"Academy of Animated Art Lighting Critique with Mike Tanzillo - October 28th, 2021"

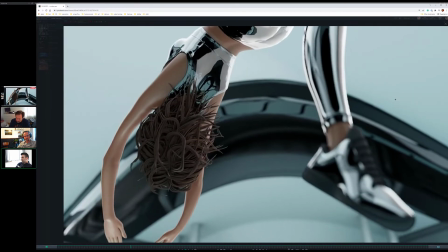256s
The nice thing about ambient occlusion on a character is you can warm up you don't have to just go straight dark.
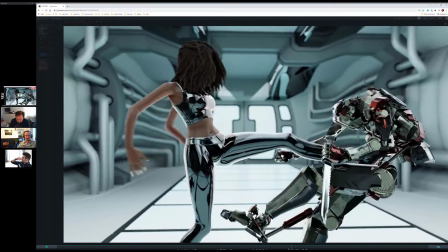260s
You can actually warm it up a little bit. So it almost feels like subsurface shadow at that point.
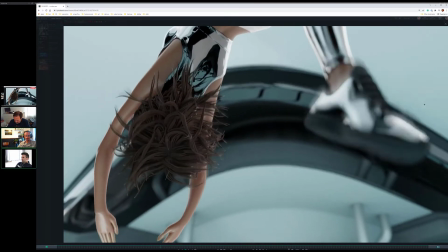269s
Very cool. Yeah, it's looking really good, nice and fast. Yeah.
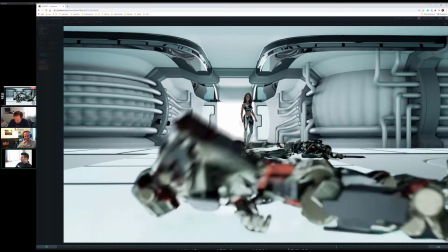274s
All right, anything else before we move on? All right, minimize this.
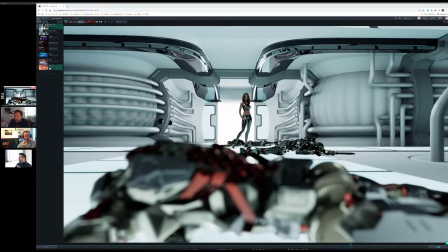280s
All right, we'll come back to these other ones in just a moment.
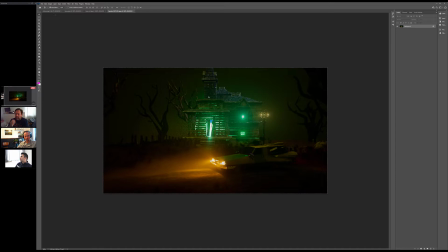285s
I do want to, since we have Justin on live, I do want to make sure we get his. Yeah. All right, Justin. So let's talk about what we updated here. So I see. By the way, the headlights look a lot better than that first iteration. You were not on the last time I think it was yesterday, but that angle looks a lot better.
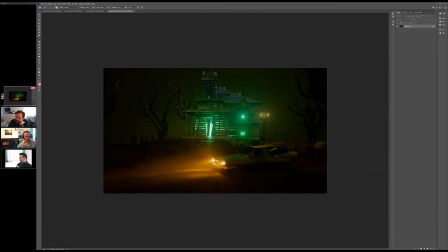306s
And you took out that street lamp over here, right? Yep, that's gone. Turned off the light in the car, and then Cool. I think that I darkened kind of that mid ground, but I don't know if we got a little too dark. No, I think it's actually pretty good. What I would like to see is, so right now the character blends in a little bit with the value of the house.
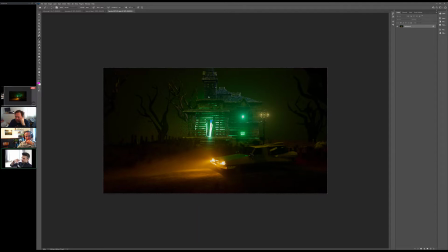324s
I would like to see her go a little like a shade darker than the things around her. Like it's okay to have her be like a black silhouette because I think it's the only way she's going to stand out at this scale in this shot.
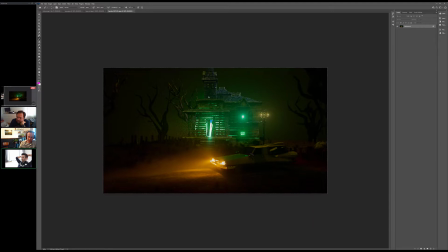338s
With all this haze kind of going around, it's the only way we're going to really see her pop. Is dark value in her with a little bit of glow around the edge or like a little rim around the edge. There's a blue value inside the house here that I think, because I love the rest of this, like what's going on with the green glowiness.
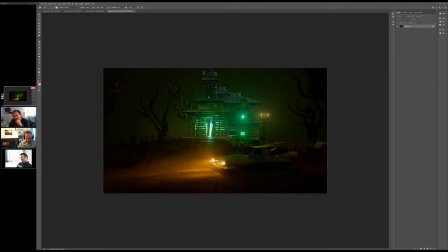355s
It's just that little blue bit that's like, I wonder, like that starts to feel a little, like every time I see these with the glowiness, I just think Ghostbusters, you know, like that's the part that starts to feel like reality or like it's a stage or a sound stage or something.
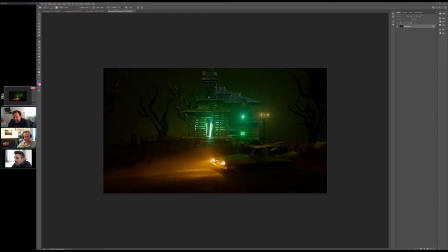371s
And then we turn off the light inside the car. I think that looks better. Maybe get a little more reflection on the windows now that it's darker in there. Should I let some of the light penetrate into the car so you can see in there a little bit, or If it happens naturally, it's fine.
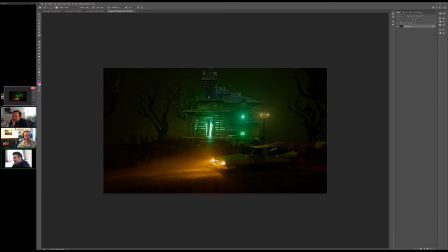388s
I wouldn't be too. Yeah, maybe a little bit. It does. It's starting to feel a little bit like a black hole in there. So maybe allow a little bit of light penetration in there, but not too much.
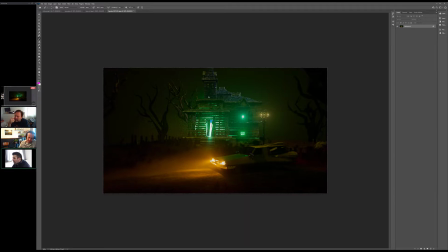405s
Yeah, I think the rest of it's tough to evaluate because it's at a little bit of a lower resolution, which is normally fine. It's just in these very dark images. It's hard to see some of the subtle value shifts and things.
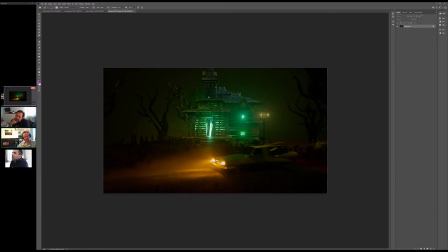419s
How are you feeling about it? pretty good. I added a little bit of the rim to the top of the house, but I don't know that it's coming across quite as well. That's what we talked about, adding like that little bit of moonlight up there. It almost feels like I really just kind of want to see it on the edges, like because really what its job would be to kind of help defining the profile of it a little bit.
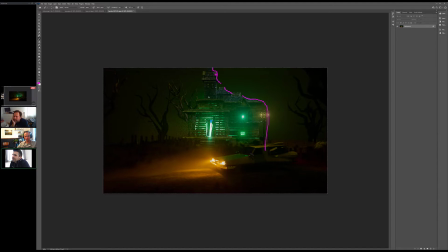439s
Like I see it a little bit there. So there's a light on the top here that's a little bit broader. Is that light, or is that another light? Okay, so I think it needs to feel more like a rim than. What are those two speck lights on the top on the whatever chimney thing?
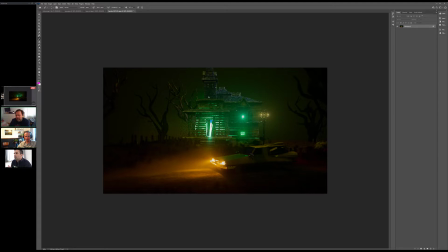458s
I think just render artifacts. I think. Yeah. Oh, okay. And the bigger one and the down. Yeah. Okay. I'm also wondering, and play around with this if you want. I'm also wondering compositionally if it wouldn't make more sense to take this car and push it over to the right a little bit.
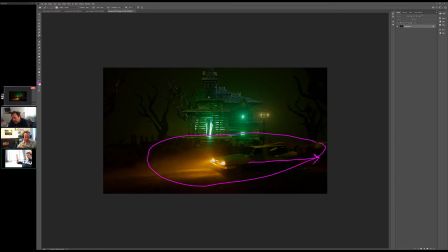478s
Just because it's all, like if I step back from it, it's all just kind of like on top of each other there. And I wonder if we can use this light to kind of draw the eye. Like if the car was more like further over to that side, we could use that value to help draw the eye into the middle a little bit more.
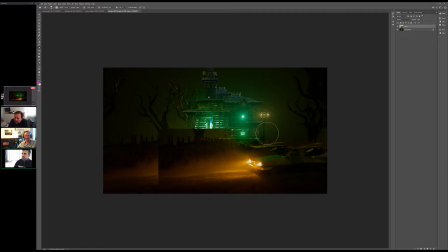500s
That's just going to be really not great, but let's try this here. Yeah, I like that idea. So just moving it over there, get that down there, and then just take this and just kind of darken it a little.
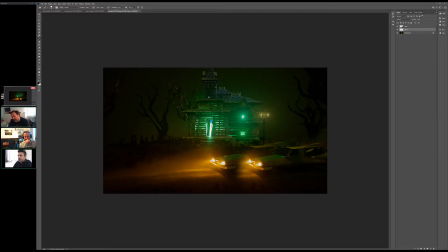519s
Just, I mean, it's if you can slide it easily in the render and just see where that gets us. I think that could be kind of cool.
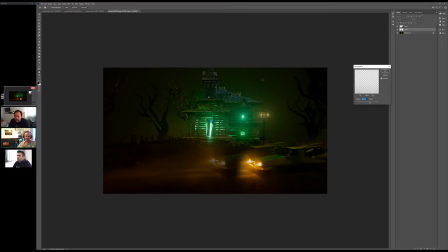535s
Yeah, because I think everything's kind of right on top in the middle there. Like all the right values are like right in the middle. Yeah. Yeah, I think that would help. Cool. Very good, man. All right. Great.
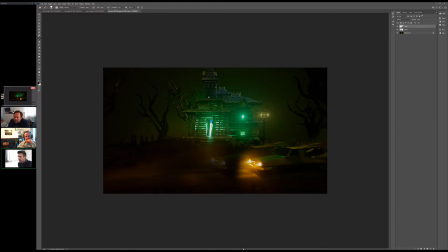551s
Okay, let's hop over back into the videos. Let's see what else.
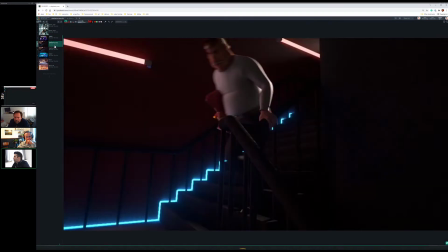558s
Cleber, I'll come back to you in just a minute because I want to sync these up with what you were doing. With the still images.
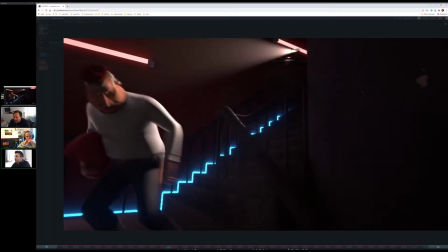566s
So, okay. Stephanie, I think this, I think
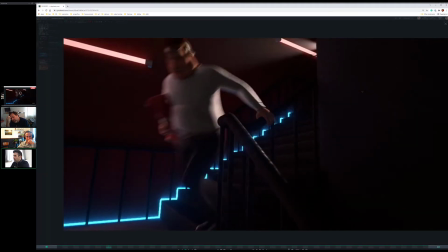573s
I now feel like that drone light is more dominant because that's really what we were working on this last iteration was like, because it really making that the kind of dominant one.
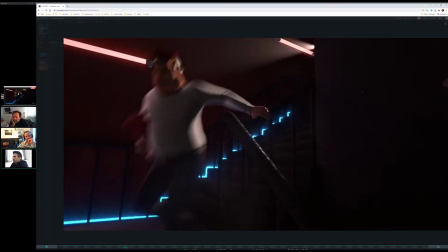583s
That's great. Now I think, because I think we can get,
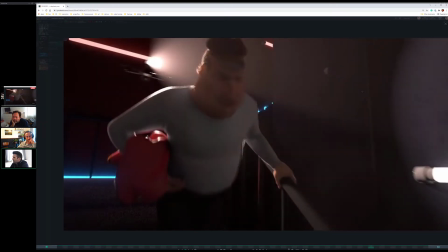591s
you know what I think we can do? I think we can make some spec only lights from this red light
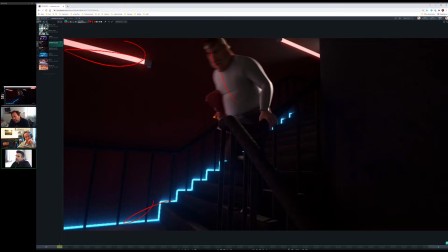601s
and from this blue light and just push some more like I think the values in the darks are good right now,
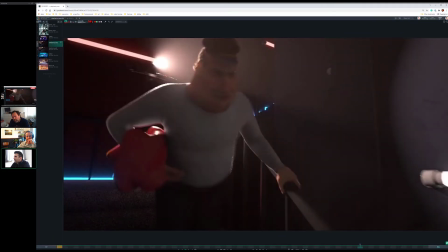607s
but now that we're like, especially when he hits this pose down here towards the bottom,
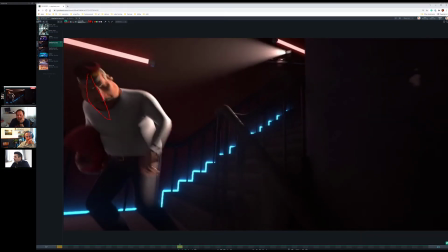614s
we lose this half of his face. And I think, and I don't want to push too much like diffuse light in there, but if we push some like specular light in there and allow his reflections to pick up the blue and the red around it,
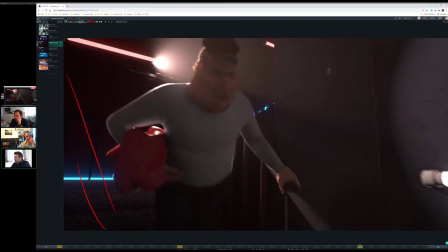628s
and then we can imagine that these lights would also be on the stairs on this side of him, so you can also push some red and blue speck in over here too. Does that seem reasonable to you guys? Yeah.
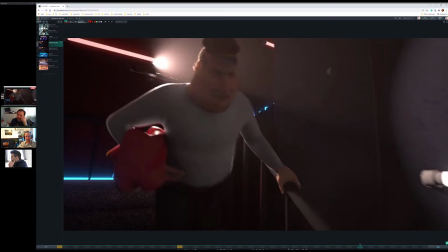641s
One thing that I kind of bothers me a bit is the two lights on the stairs, the two red lights.
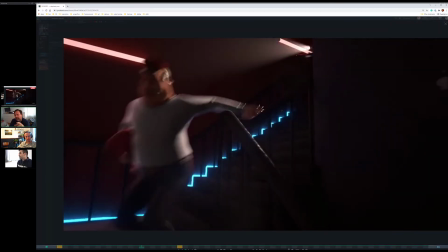650s
Mm-hmm. They kind of look like really dimmed down. Yeah.
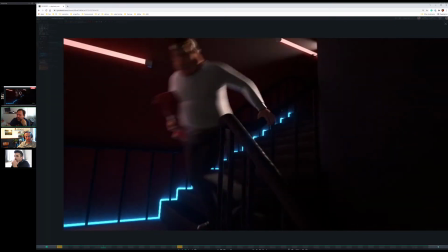654s
While the one that comes in the end here on the right is really like blown up.
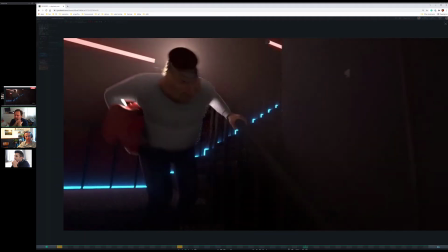660s
Yeah. So those two could benefit from being like the third one.
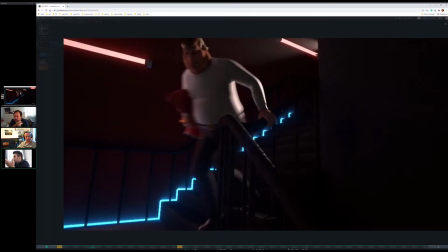665s
Yeah. And actually, I mean, they could, because those other two feel much more pink red, where this one just feels kind of pure white.
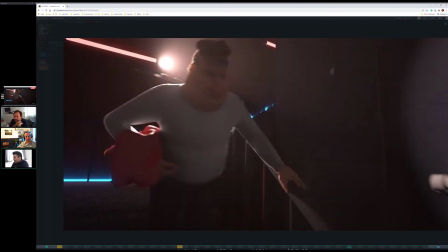673s
Yeah, but like the blue light on the ground feels really nice. There's a nice brightness to it.
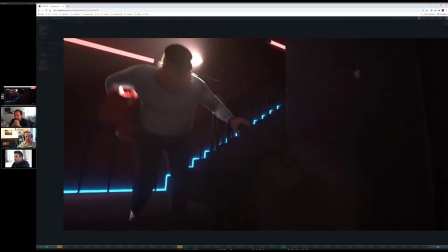678s
There's a nice glow to it. I think Andre's totally right. Get the wall tube fluorescent lights could use that same treatment.
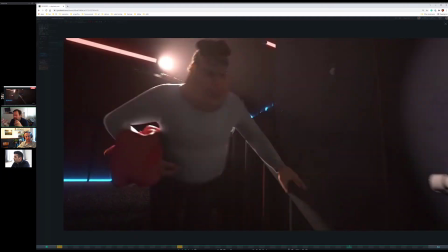687s
Yeah, to look like the blue, like to have the same feel of intensity as the blue one.
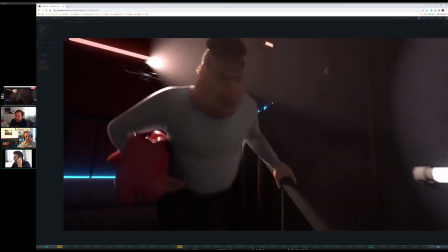693s
And I don't know, because I think this is part of like an entire animated short, but
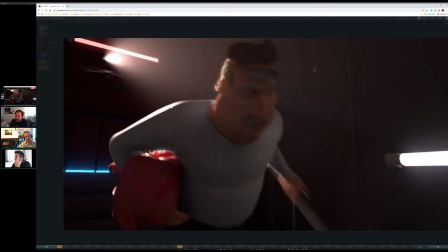697s
and don't feel the need to push the red if you don't want to.
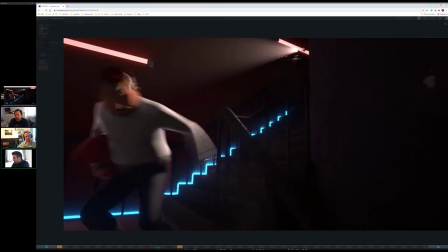703s
Like, you can't, those could be white lights with blue light coming in, and then it could just be kind of like this blue
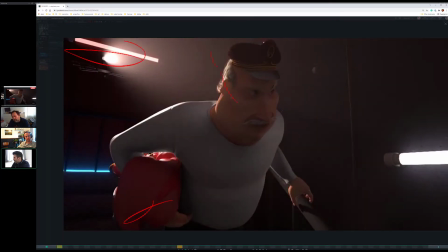709s
environment that on a character doesn't always feel great and makes it feel like he's in a real sense of danger too.
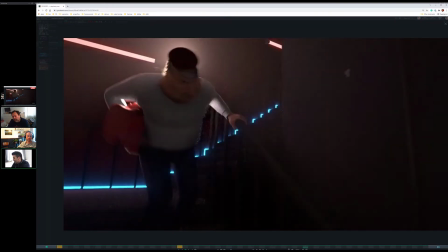716s
So you don't always need red to sense danger. Blue feels unnatural on a character, can make them feel
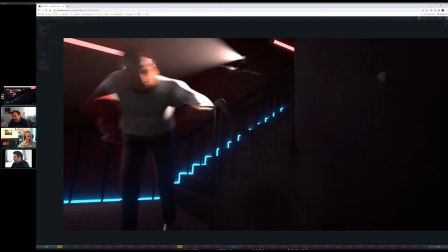723s
kind of desaturated and sickly with shock, like that kind of thing.
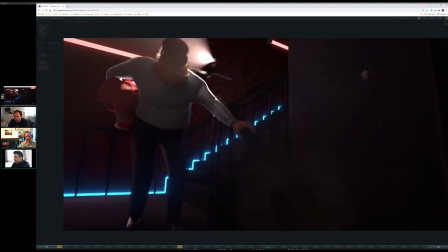728s
But yeah, I think this is looking good. Also, one thing I haven't mentioned yet
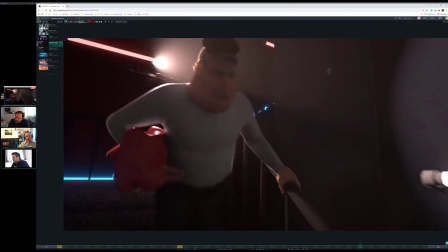734s
that you could try too is you can get a little bit of blue spill from this light onto the stairs a little bit,
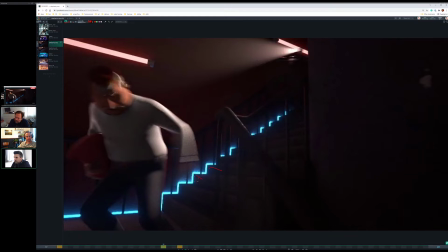741s
like just kind of creeping over there.